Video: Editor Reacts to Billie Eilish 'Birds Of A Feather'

Oh, bro, okay. All right, this is wild. Hi, my name is Jordan Orm. I'm a professional music video editor for artists such as these people. And we're gonna break down Birds of a Feather from a filmmaking and editing perspective. You can tell that this is shot on 35mm film.
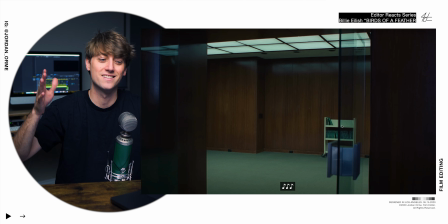39s
It just looks like film. It does. And I like that we're having just these nice stills of the office, just setting the vibe.
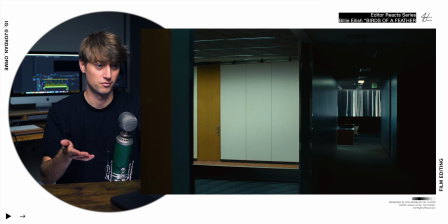46s
And then right when the lyrics come in, we see her. Wait, that's interesting. It's actually not right when the lyrics come in. It's right on the downbeat. So there's what's called a pickup. Ba-da-da-da, downbeat.
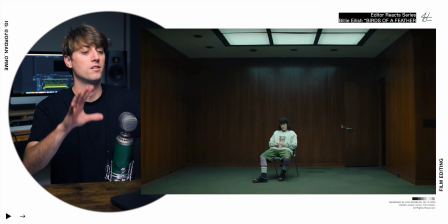61s
And we actually cut to the downbeat, honestly listening more to the language of music rather than just trying to capture her saying the lyrics.
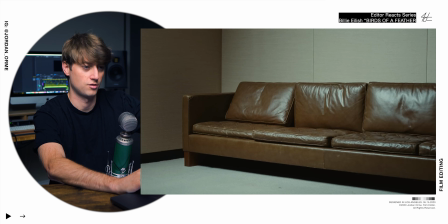69s
Boom, boom. It's just matching the beat. Boom.
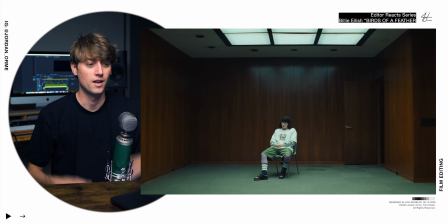74s
And then we hold. And then close up. And then we go even closer.
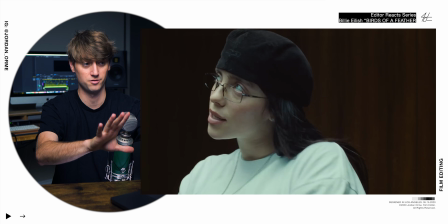80s
It's nice to start from a wide and move closer when we're covering a scene.
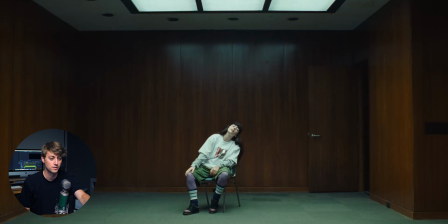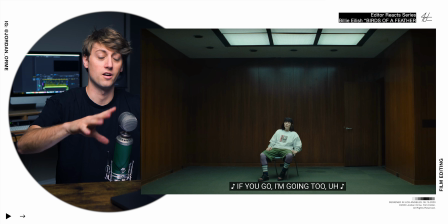91s
And then we reset. So we start from wide, and then we slowly move closer, and then we reset and we introduce a new element on the next 8 bars. It's a great way to emulate the way that a song builds by letting the video build in a similar way. So we're not just going straight into craziness. We're not showing all of our cards. We're letting it slowly ramp up.
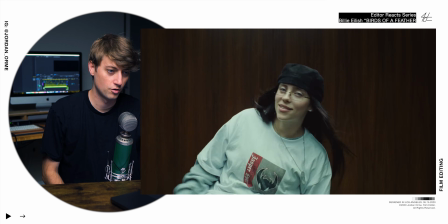That little insert shot of her arm just flying, that's fire. It was so floppy too, bro.
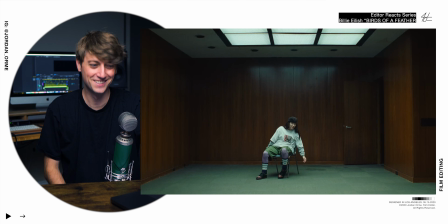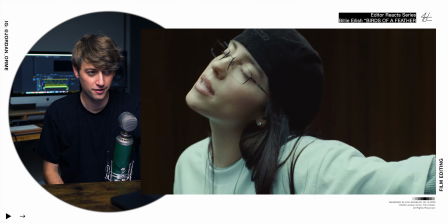136s
She's like aware of her hand, but she doesn't seem to care.
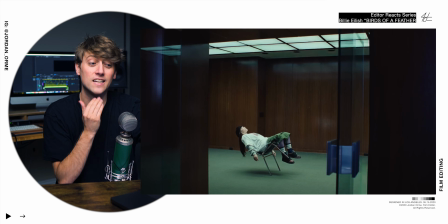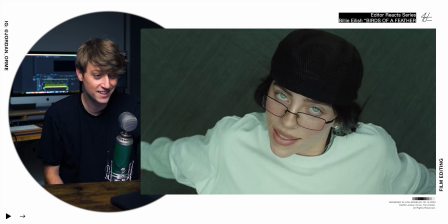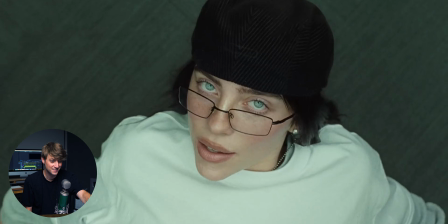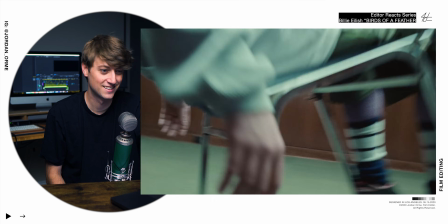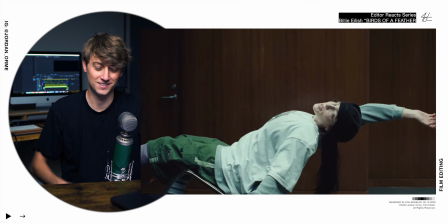161s
Yes, bro. Oh my goodness. Okay, the structure is impeccable. We have a new element for every single new 8 bars of the song, essentially.
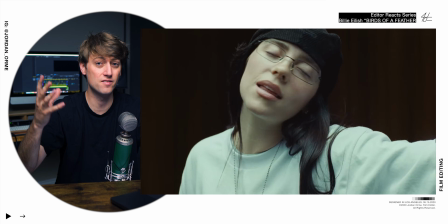172s
So her arm starts flying, and then at the end of this phrase, we introduce a new element where her chair starts leaning back.
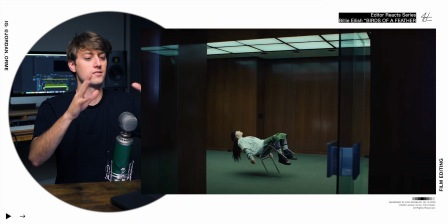179s
She starts defying gravity. This shot is gorgeous. This is straight up out of a Pinterest board, straight up out of my brain broke. This is straight up out of like a treatment, a reference deck. It's perfect. It looks beautiful.
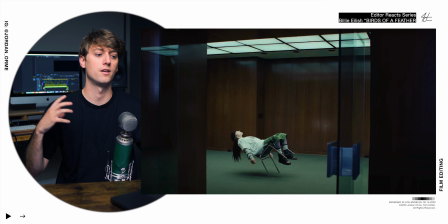198s
As music video editors, it's so important for us to understand the meaning of the song, to understand what the vision of the director was before we start making any editorial choices. Very, very important. So I'm gonna let the director and Billie talk about it at the end. There's a little interview clip I wanna show. It's beautiful, and I think it captures it so well. But the idea so far is that she is in love and kind of being controlled. She's being tossed around a little bit. It's getting a little bit brutal, but she's happy. She doesn't really care. Still has a smile on her face. She notices it, but she's still all for it.
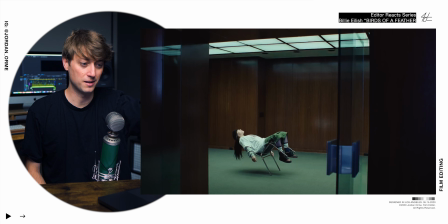228s
She's welcoming the chaos. She's welcoming being tipped back on the chair and jerked around a little bit.
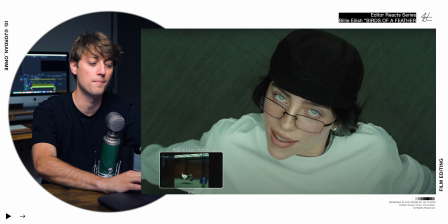236s
All right, right here. This cut right here is probably my least favorite part of the video, just because of continuity.
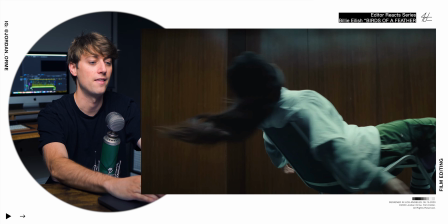242s
It looks like in the wide shot she's getting whipped around, and then we cut to a shot where she's...
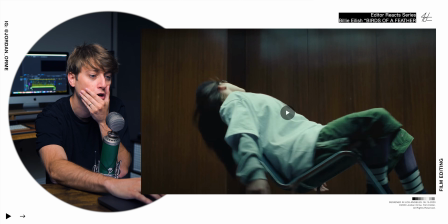250s
Shoot, the continuity isn't even that bad. But I don't know, there's something about it that, like,
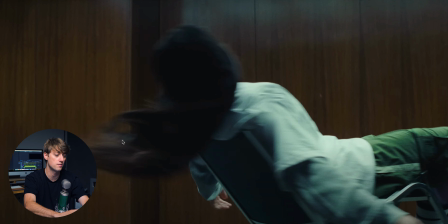256s
if you look at her hair's flipped up to the right side of her a tiny bit, and then we cut and her hair's in the exact same position.
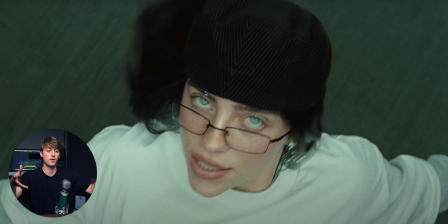263s
So if you just frame by frame it, the continuity looks perfect.
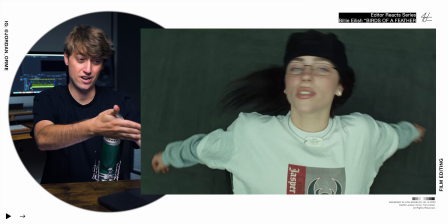266s
But in motion at full speed, right here, this cut right here, very jarring. It doesn't look like she's anywhere near stopping, but then she's pretty much all of a sudden stopped when we cut to the close-up from above.
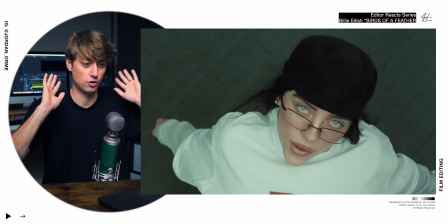280s
But every single other cut feels perfect. It feels incredible. But the key is to cut on motion.
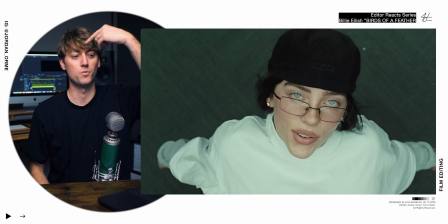289s
So while she's spinning, we cut to the close-up of top.
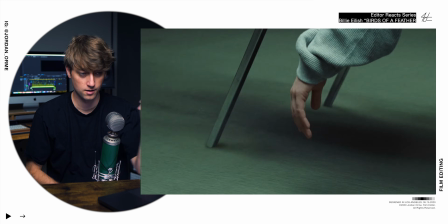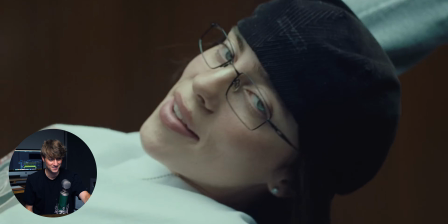So there's a really weird language that is being created editorially.
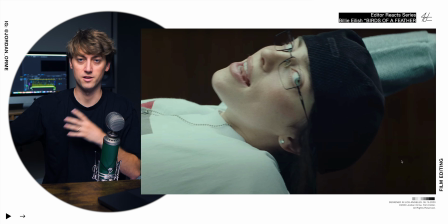309s
And the point of the song is she's being jerked around by love, and it's a little bit brutal. And the song has a really repetitive, cadency type beat to it, especially the melody is very repetitive. And the shots end up being pretty repetitive because they keep playing them over and over.
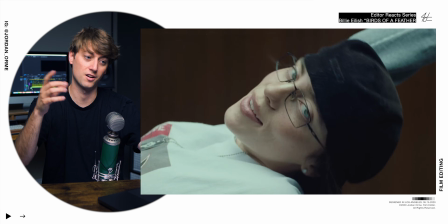327s
So we have a close-up, cut to an insert, cut to a close-up, cut to a wide, cut to a close-up.
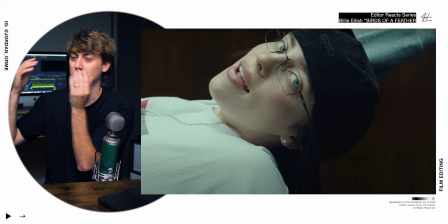334s
So do you see the pattern that's being created? It's cut to something else, cut to a close-up. And this gets repeated throughout the entire video. There's almost like a home base shot that we stick on. And I really do think it emulates the way that the song just is, which is fascinating.
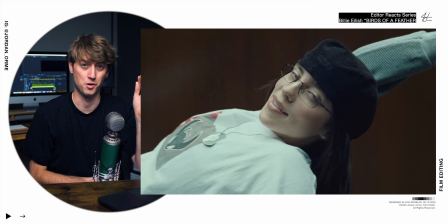352s
I love film, bro. It looks so pretty.
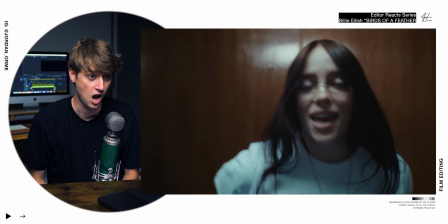I have to show you the behind the scenes of this moment. She literally is attached to a camera, film camera on a dolly.
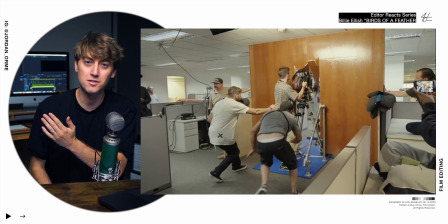368s
She's standing up, and then she gets slammed through this very thin wall. So they actually do it practically.
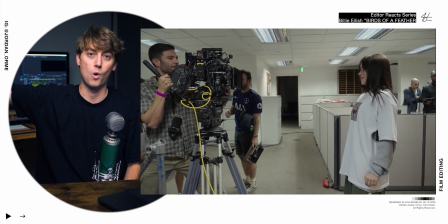373s
It's not VFX, it's all real. Everything here is real except they have to erase wires when they're dragging her arm around, when they're dragging her across the office floor.
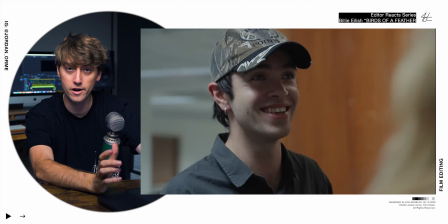382s
She's attached to wires, and it's called wire work. And she did her own stunts. Shout out to you, Bill. Good job. Oftentimes she edits her own stuff. She might have edited this. Let me know in the comments if you know. Lots of times she breaks rules when editing things.
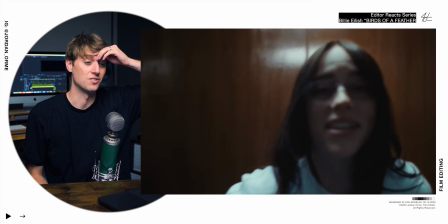397s
We could go over some of her other music videos. It's great. That's a crazy shot.
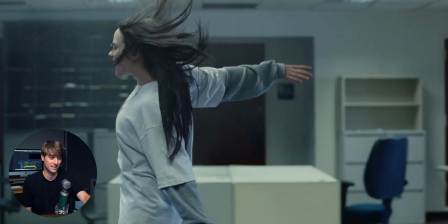And then this, the way that they turn the camera to keep her upright while she slams into, bruh. I'm just a fan of the director. I'm just a fan of the directing and cinematography. It's fantastic.
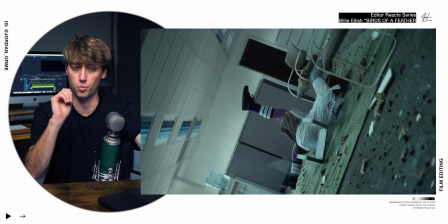422s
Now, one thing that's a little bit weird is showing these inserts that come up here. A little bit strange. It kind of makes sense here because after she's fallen and she's just laying in a pile of glass, broken glasses, what's she gonna be looking at? The ceiling, right? So that kind of makes sense. It motivates it. But what I really like about it is what we cut to after we show the ceiling shots, because we start to create a cadence of motion.
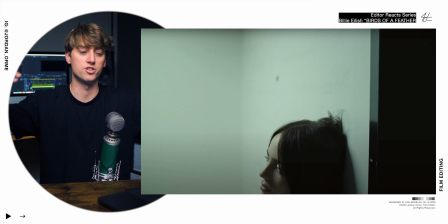449s
So the ceiling shots are moving, and then we cut to this shot where she's also moving, dragging down pretty much at a similar velocity. So we have, oops, sorry, Blue 2. That's my mic. The motion of the ceiling shots cut to the motion of her dragging down is delicious to watch.
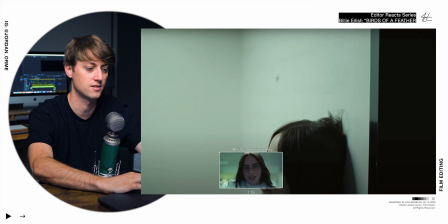467s
That's the point. It's so nice because we have consistent motion.
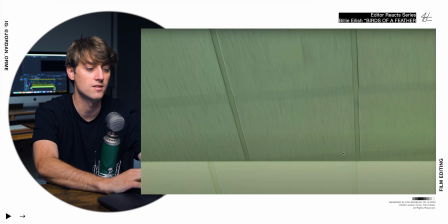473s
Ooh. And then right here also, you see this little flash? That's what happens when you actually cut in film. It kind of overexposes and creates a film burn for one frame. So all this stuff is in camera.
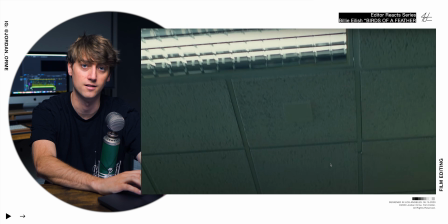485s
It's not an effect that's added. They actually shot this.
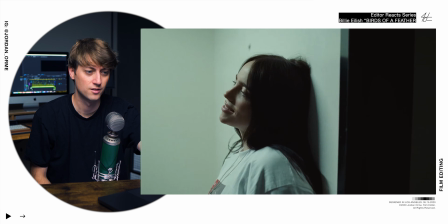Here's the other thing that's weird. Earlier, she was kind of like moving at an unnatural way and like biting her lip and her hair is blowing. Her hair should not be blowing in this scenario. They're in an office. There's just this weird, unnatural, magical force that's around her, and that's the force of love.
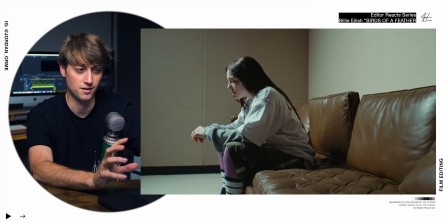512s
So there's just all these little details that they're adding that create this weird feeling.
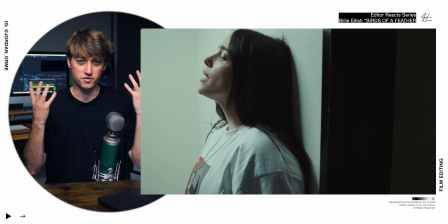519s
The way that she moves, her acting is impeccable.